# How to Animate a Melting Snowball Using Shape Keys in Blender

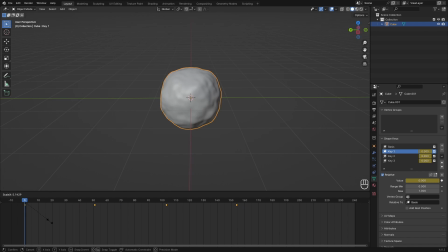8:15 And this will scale all of my keyframes. So let's say I want to make this 4 times slower. I can just hit 4. And now it will go pretty slowly.
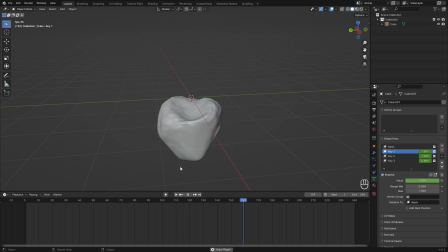8:25 And this looks much better because it's much more gradual. And now I want to create a shader for this so we can actually render this.
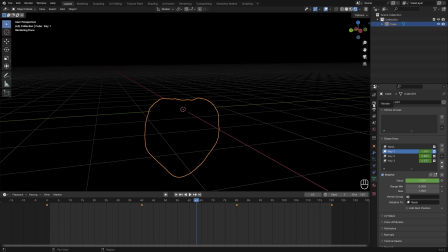8:33 So I can go over to the viewport shading and go over to the render properties, make sure I'm on cycles for realistic rendering. And then I want to grab a environment texture. So for the preview, we could just go over to this drop down here and disable scene world. This will use a pre-generated HDRI. And then I can drag from the corner here and start working on the material.
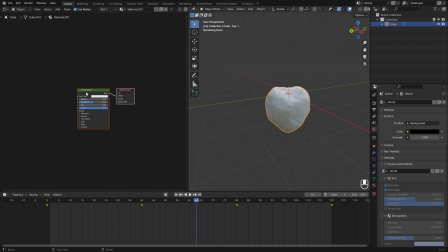8:59 So just select our object and hit new. And then we have our principled BSDF.
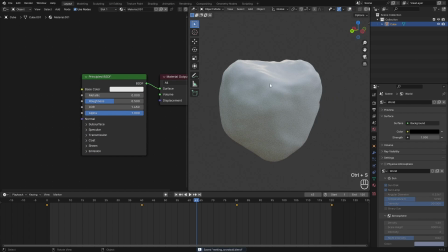9:04 And I want to add some bump in here. I want to add some nice reflections, some blue undertones, and maybe some subsurface scattering or something like that.
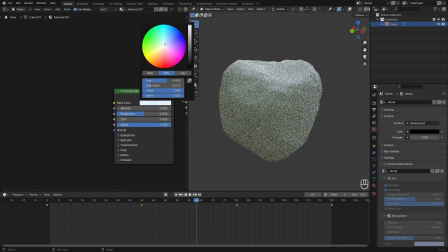9:14 So for the base color, I want to use white, maybe a little bit bluish, just a really tiny amount. If you want to change this only a little bit instead of a whole lot, you can press shift while dragging.
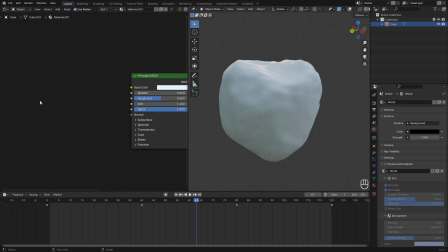9:27 This will only change it a tiny amount. And then I can hit shift A and search for a Musgrave texture.
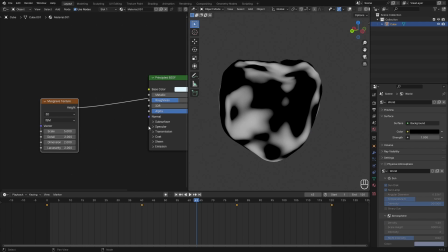9:34 With control shift and left mouse button, I can preview this if you have Node Wrangler enabled. And then I can turn up the detail, turn down the dimension to get even more detail.
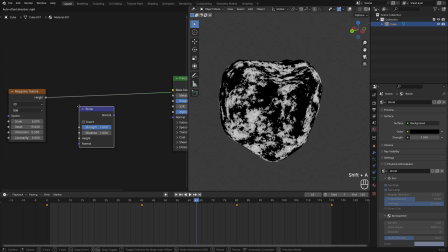9:44 And then shift A to add in a bump node. Connect the height to the height and a normal to the normal.
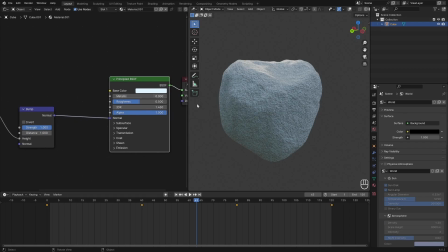9:53 And then control shift and left mouse button to preview this. This will add in some nice details.
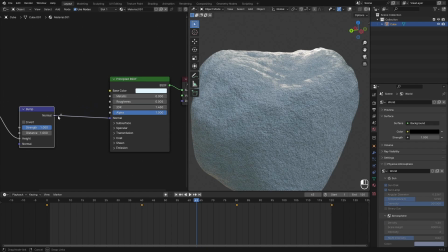9:59 I want to turn down the roughness a little bit, but also have some variations. So I'm going to use this Musgrave texture in the roughness. And then in between this, I want to add in a color ramp.
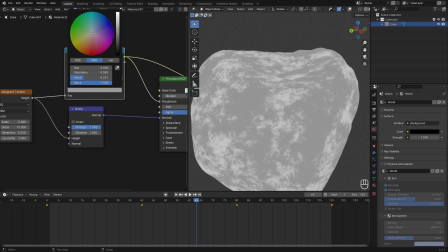10:10 Just preview this and set this black value to be also pretty rough, but just to have some difference, something like this.
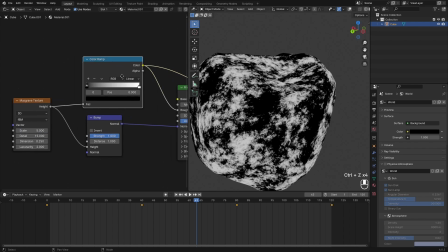10:18 Or other way around, I want to have it more shiny, of course.
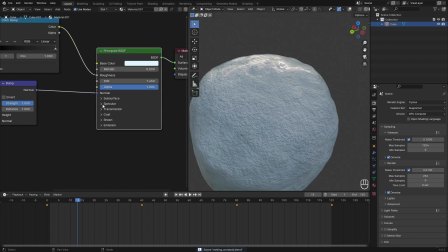10:23 So like this. Let's see what a subsurface scatter will do. So go over to this subsurface tab, just open it up. If this shader doesn't look the same, you're probably in Blender 3.6 or below. I'm in 4.0, so it looks like this, but it has the same functionality.
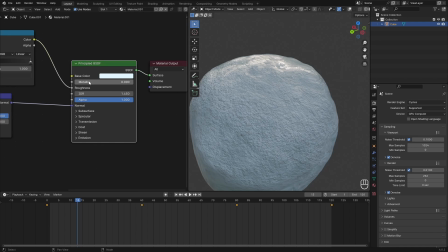10:43 Subsurface will be under base color, I think it was, but now we have this drop down. Anyways, we can see what this does. We can set the radius to all the way to 1, because the default will be for skin, which is not what we want.
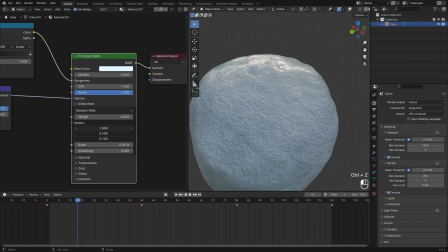11:00 It's really nice that Blender has this, because a lot of people use this for skin, but we are going to be using it for snow. So we set this to 1, and then the weight, we can just play with that until it looks all nice and snowy. This is going to have a really big hit to your performance, so just keep that in mind.
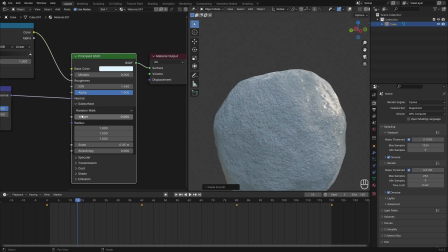11:21 Do not do this if you have a bad PC. And this will be the difference. So this is without, and this is with.
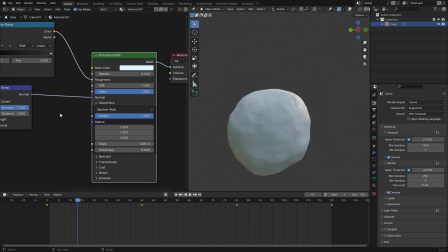11:28 So it makes the snow look a lot more fluffy. All right, so I think this can be our snowball. We can also maybe add in some clear coat. Let's see what that does. Just makes it a lot smoother.
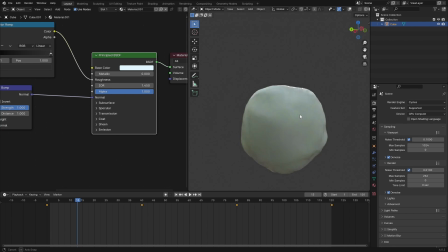11:41 No, that's not realistic. All right, do not do that. I think this will be a really nice snowball with a really nice animation.
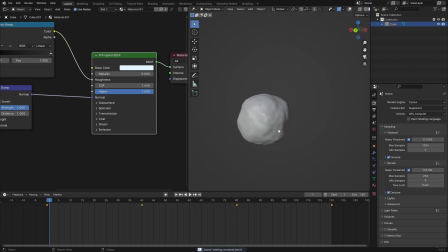11:49 So just find a nice angle for your animation. I will do that in edit mode since that's a lot more visible. So I think this angle will be really nice. Just the silhouette will make it really believable.
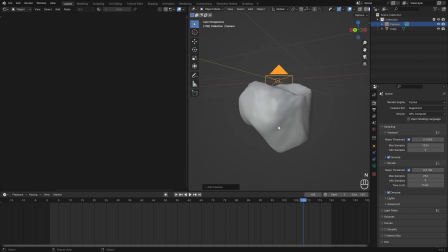12:02 Click Shift A to add in a camera, and then Control Alt and 0 on my numpad to snap the camera to the view.
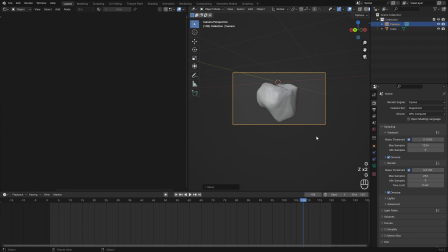12:11 And then just move it like you normally would with G and with C.
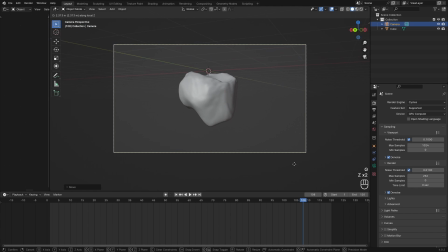12:16 I can hit G and then double G to constrain it to like zooming in and out. So it's really nice.
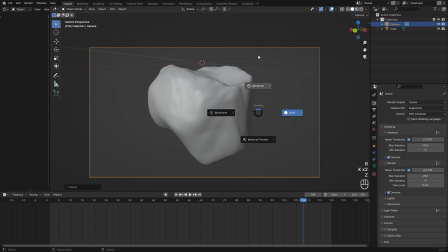12:23 And I'm just going to position my camera to look really nice at the snowball. Make sure it's in frame all of the time.
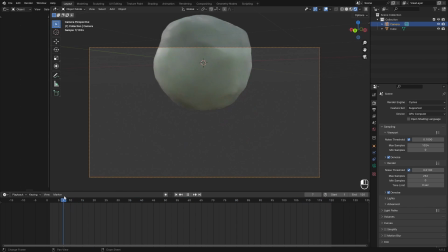12:32 So right now it's only in frame at the end, but I also want to be in frame at the beginning.
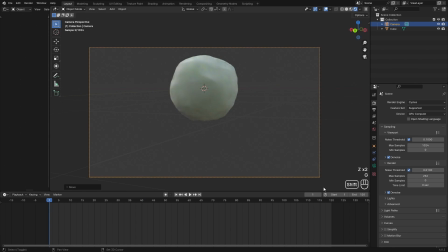12:39 So I need some more space. We can also add some keyframes to the camera position, but I won't do that for now, since I think this will be fine.
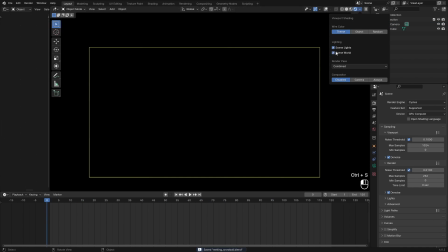12:50 All right, we can just turn off the scene world, and now it will be black or gray. Yours will probably look something like this. And I just want to hit Shift A to add in a light and then an area.
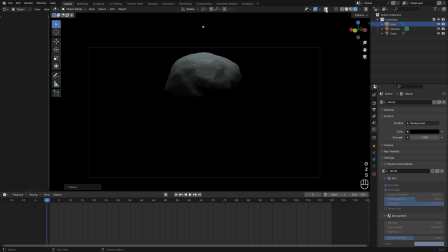13:04 Move it up and scale it up a little bit, just to get some nice top lighting.
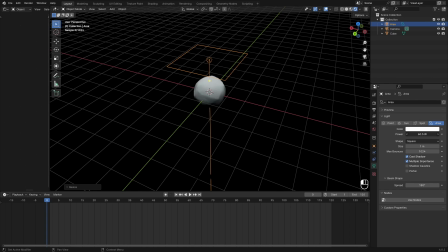13:10 Increase the power until it gives a nice silhouette like this.
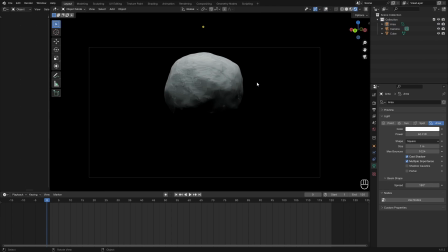13:16 I always like this lighting. It's really ominous, really studio-like, really.
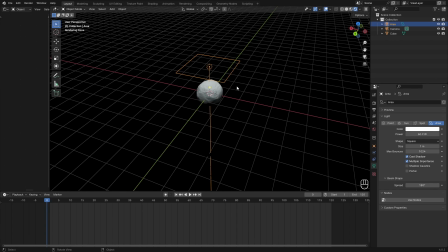13:24 I also want a light from the back to see that subsurface scattering. So I'm going to go over to my lamp and hit Shift D. And then with double R, I'm going to rotate it and just point it at my camera.
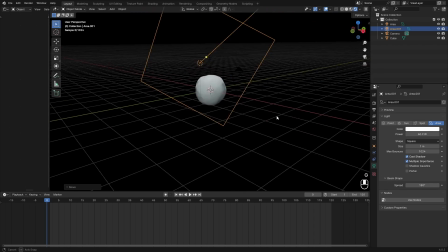13:38 Scale it up a little bit and then move it behind my object. And remember to point this at your camera.
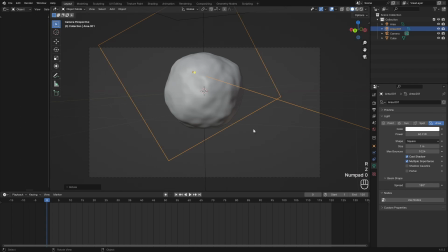13:45 It doesn't have to be exact, but it can just be something like this. All right, let's preview that.
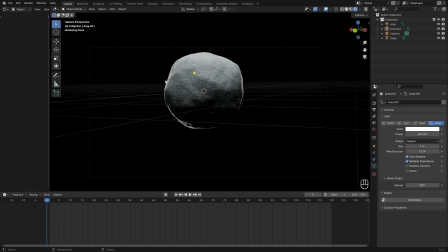13:53 That light will add that really nice glow to the sides.
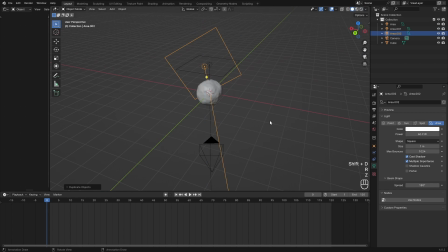13:58 Then I want to duplicate this again and then just rotate it and put it somewhere on the left or the right. For now, I'm going to choose the left, but you can change that however you want. And this light shouldn't be that intense, so turn down the power, then go into rendered mode.
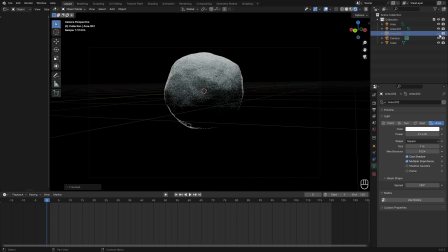14:21 And this will be our fill light, so this will just add in some more details. Then we can play with the power of these lights to really get a nice effect.
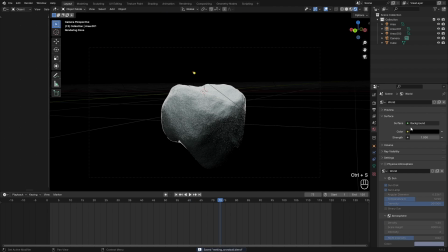14:31 Then if you want, for bonus points, you can add in an environment texture. So go over to your world properties, click on this yellow icon, and change this to an environment texture.
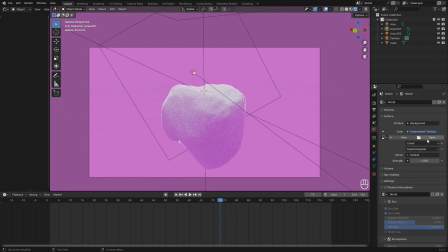14:43 Then click open,
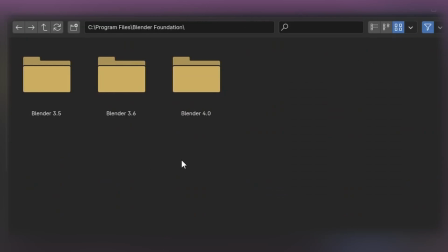14:45 then go over to the location where you have Blender installed. Then I'm going to go to Blender 4.0 or whatever version you have, then 4.0.
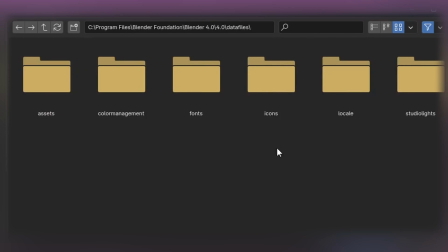14:55 Then I'm going to go to data files. Then I'm going to go to studio lights.
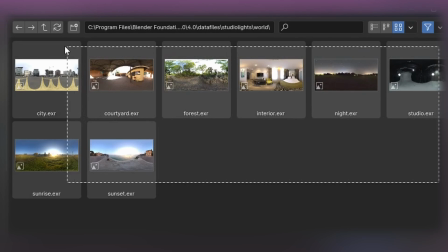15:01 Then I'm going to go to worlds. And here are your default HDRIs, which will be packed with Blender.
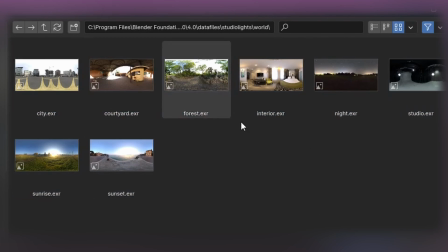15:08 So we can just choose one of these. I want to go for outdoor. So let's go with forest or sunrise. I'm going to go with forest. Then I want to set the strength to 0.05.
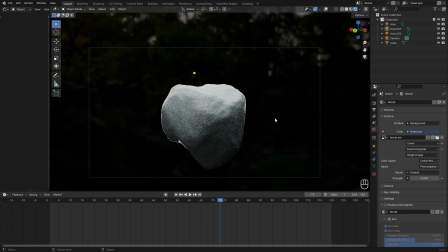15:27 Just something really small, just so we have some environment lighting, but not too much.
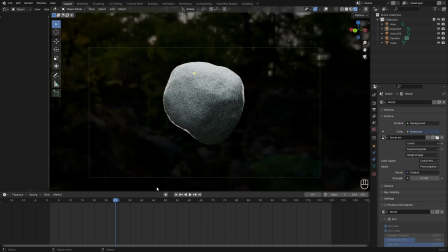15:32 So maybe 0.1. This will give some extra natural lighting and colors to the scene as well.
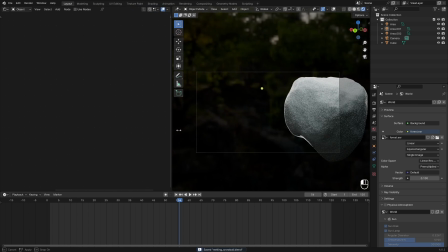15:39 But now it is showing up in the render, so we need to go over to the shader editor again, then change the shader type to world.
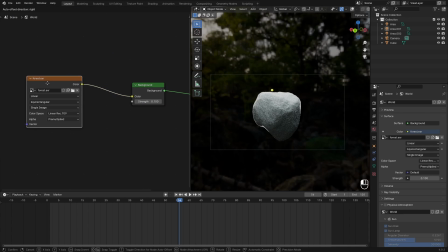15:47 Then in here we have our HDRI with the background, and I want to hit Shift D to duplicate this background and set this to a black color or whatever like matte background you want.
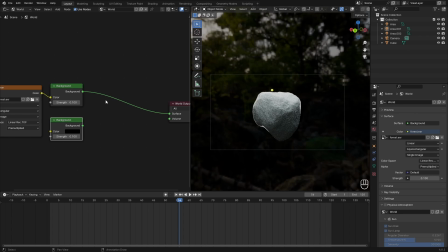15:59 You can change it to any color, doesn't really matter. Then I want to mix these two together. So with Shift A, I'm going to add in a mix shader node.
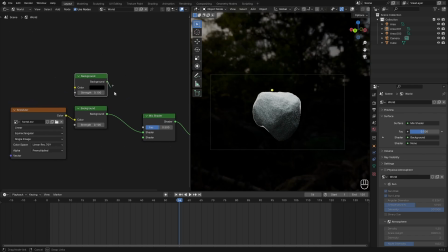16:09 Put this in here. And then this should be on the top input and this should be at the bottom. And then in this vector, I'm going to use a is camera array light path.
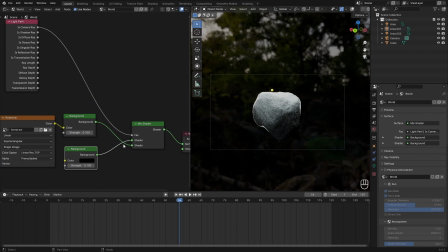16:22 All right, my bad. The background should be in the back like this.